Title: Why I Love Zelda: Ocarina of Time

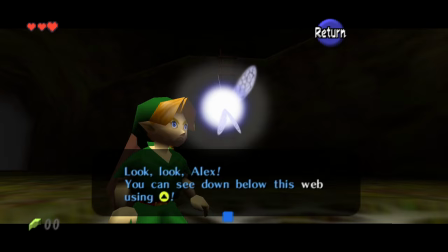She said, "Hey, listen," but unlike the aforementioned door thing, she doesn't actually get in your way most of the time.
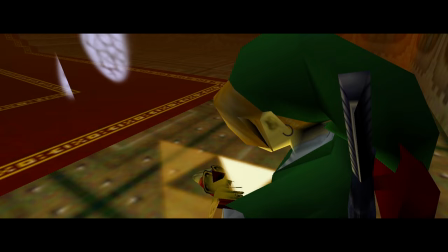Talking to her is completely optional. And not to mention, she even says a short, helpful snippet about every enemy and boss in the game.
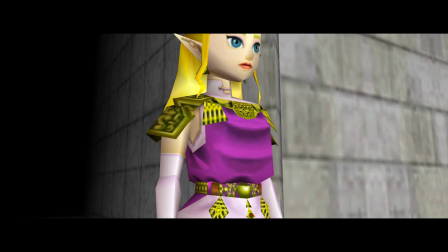And it's this part of the video where I twist the dialogue to shamelessly gush about the ending of the game.
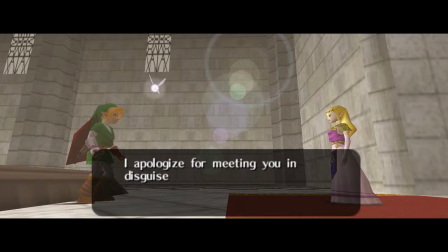Firstly, the Shake Zelda twist was rad and iconic. This revelation to the player, suddenly he was the princess that didn't suffer from Peach Syndrome.
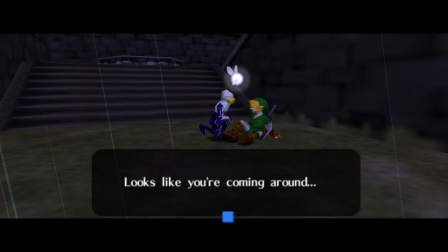She kicked some butt in a ninja costume. I feel like this is the best incarnation of a strong, independent Zelda.
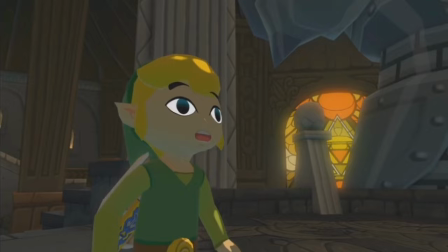Tetra got off to a good start in Wind Waker, right up until she realized she was Zelda, and her entire personality changed as awkwardly as her skin color.
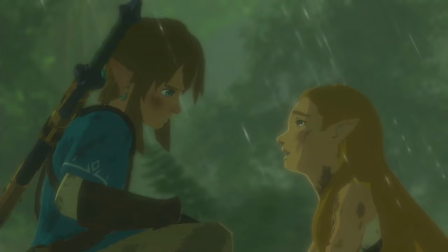Even Zelda from Breath of the Wild suffers from a lack of inner strength. She depended so much on Link, and when watching each memory, me and my wife were rolling our eyes at how she behaved.
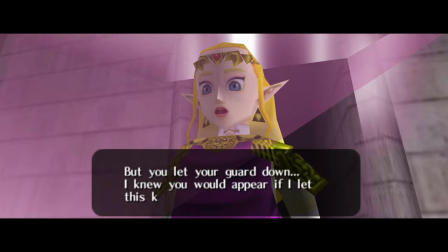But even then, like immediately after this reveal, she got captured by Ganon. Oh well, we can't have everything, I suppose.
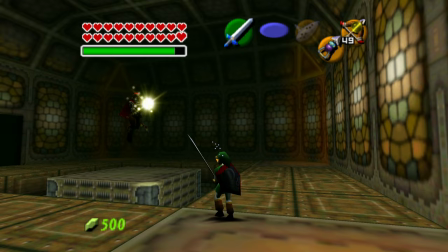And speaking of cinematic cutscenes, the one with Ganon, who starts off playing the organ that you've been hearing as you've been ascending the tower, was so good.
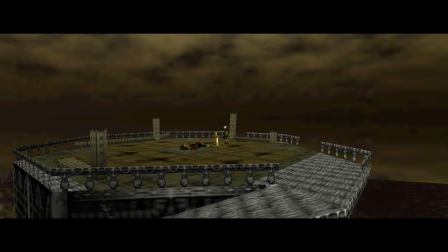And yes, the boss then devolved into Magic Tennis, but when you get him, he then tries to collapse the castle and you and Zelda have to race against time to get out alive.
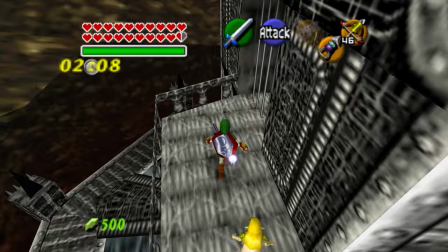I couldn't believe that as a kid, after defeating Ganondorf, he would then make me have to escape his crumbling castle.
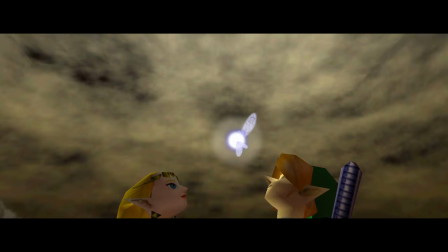But I did, with my heart in my throat. And then there was a noise. What does the game want from me now?
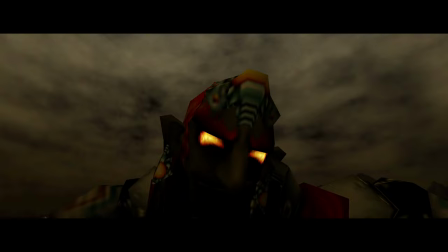In an epic cutscene, Ganondorf bursts out of the rubble, breathes heavily and transforms into Ganon.
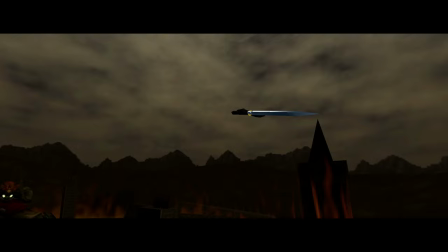Then he knocks the Master Sword out of Link's hand. Here is the scene.
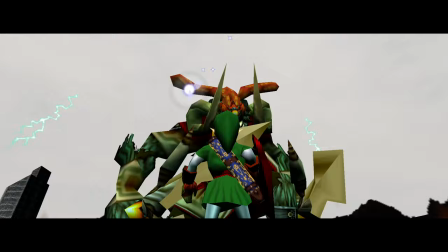Link's without a sword, facing a pig demon, in the rubble of the castle, surrounded by fire, in the dark with only occasional lightning providing brief illumination.
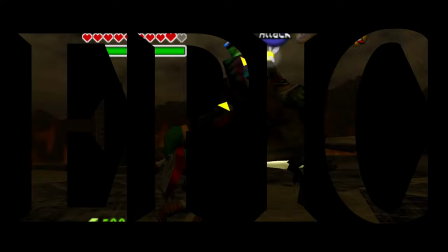I have only one word to describe this. Epic. And it was done better in the original too.
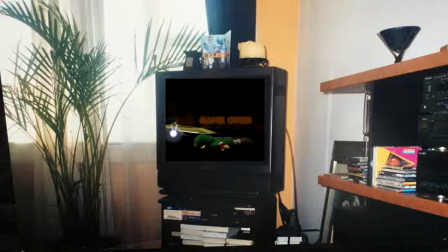The fight was way too illuminated in the 3DS remake. When I first fought Ganon, I ended up dying before I had to go out to do something with my family.
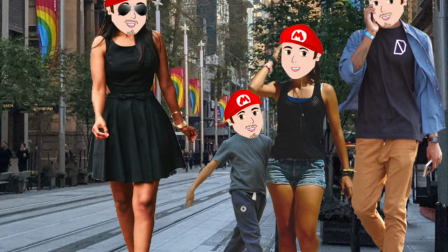And while we were doing whatever that was, my mind was racing over the battle, shocked that there was another form.
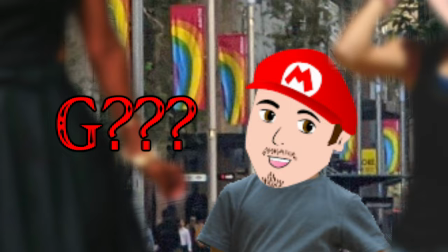If I killed Ganon, was there an even bigger form called Gan? Or G?
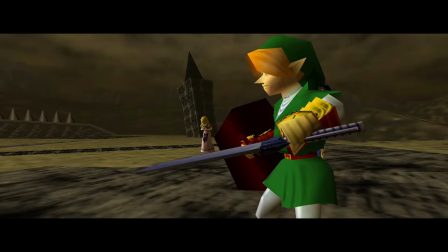G-Unit?
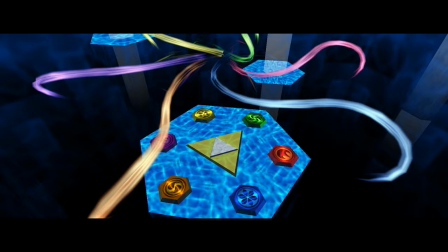But defeat him you do, in an epic and bloody way, sealing Ganon away and ending the game.
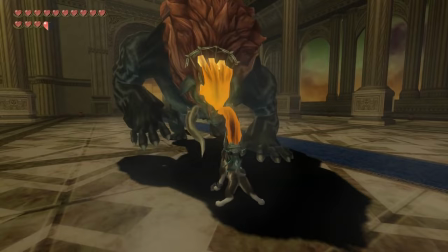Here, Ocarina of Time once again outperforms its successors with a final battle, as multi-phase final boss battles in future Zeldas have been arguably overused.
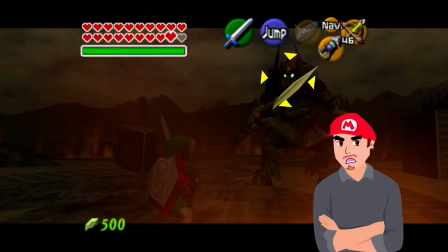Twilight Princess. But here it felt just right. Each phase had a drive behind it, and not just, oh, he's got another form.
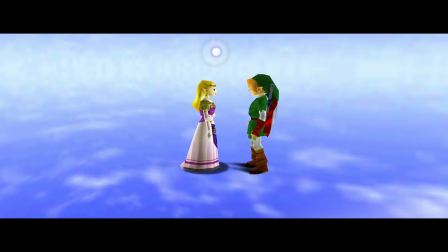At the end of the game, Link and Zelda say goodbye to each other in the clouds. As a player, I wanted him and Zelda to be together from this point.
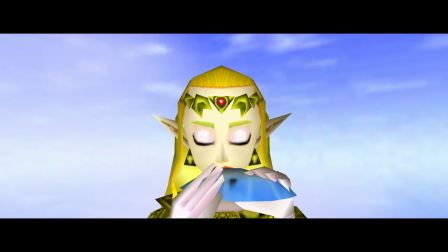But Zelda says to Link that he missed out on all this time, 7 years, and so using the Ocarina, she sends him back to live out that time that he deserves.
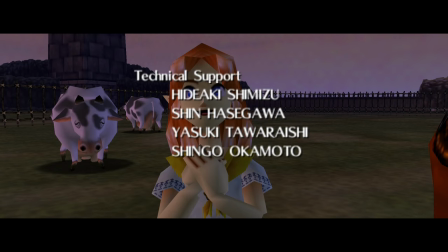And then the credits roll, and the player's accomplishments are then reinforced with a cutscene that plays behind.
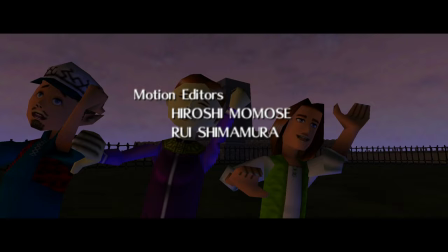All of the people and races that you have helped are shown together, partying at Lon Lon Ranch. It's a reward and recognition of the player's actions. It feels as if you truly helped the people of this world.
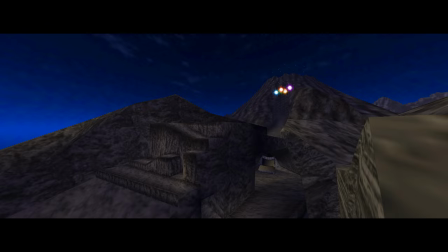Towards the end of the scene, the sages are up on a mountain looking down, still there, but forever out of reach.
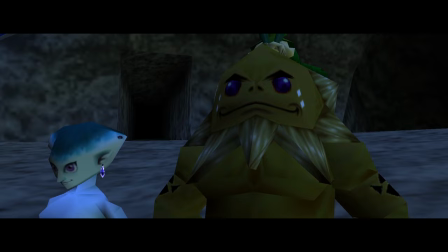And here is where more melancholy leaks in. As the sages are people you know, most of them you met as a child 7 years ago.
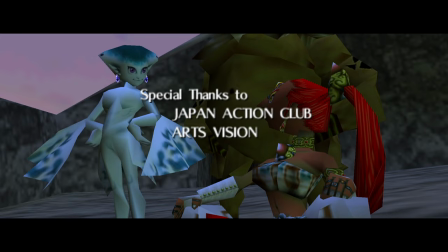You have developed bonds with them, were close friends, sworn brothers, fiancés.
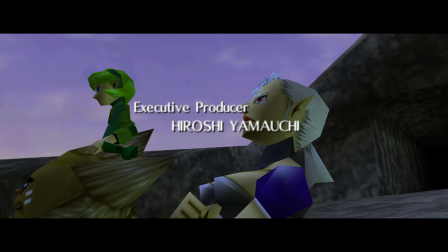But in order to become sages of the sacred realm to seal Ganon away, they can no longer be a part of this world.
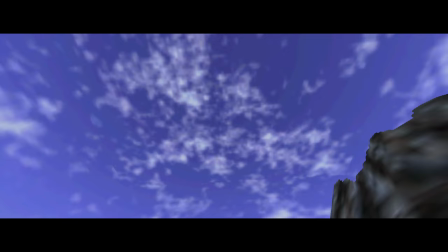They sacrificed their lives to protect Hyrule, and they transform into stars in the sky.
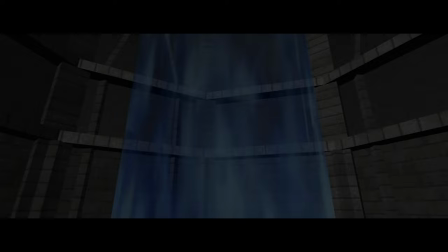I remember feeling both sadness and melancholy seeing this ending as a child, but approaching this story as an adult, there is a level of tragedy and loss that I completely missed.
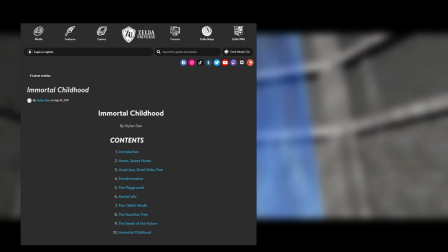A tragedy that I began to see after reading the brilliant Immortal Childhood article,
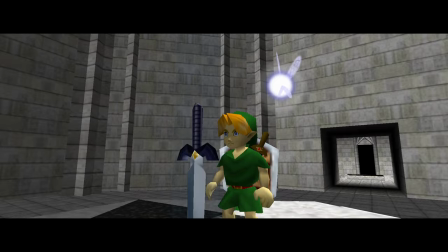or the fantastic video Ocarina of Time, a Masterclass in Subtext, for an insight.
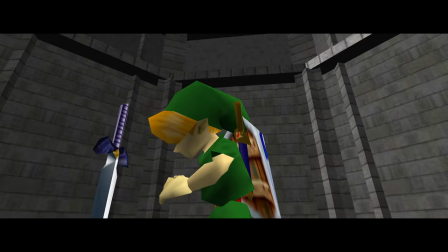Let me explain. In the final moments of the game, we see Link back in the Temple of Time as a child, where Navi, for some reason, leaves Link and flies towards the window.
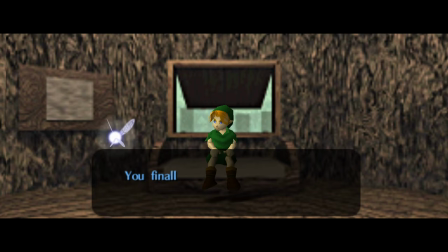Remember, Navi joined him back when he thought he was a Kokiri without a fairy, and has been with him throughout this whole journey.
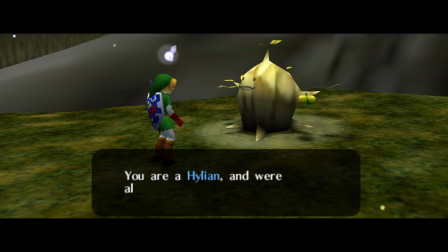But Link is of course not a Kokiri, but a Hylian. Not that he fits in with the other Hylians who comment on his green clothes and call him Fairy Boy.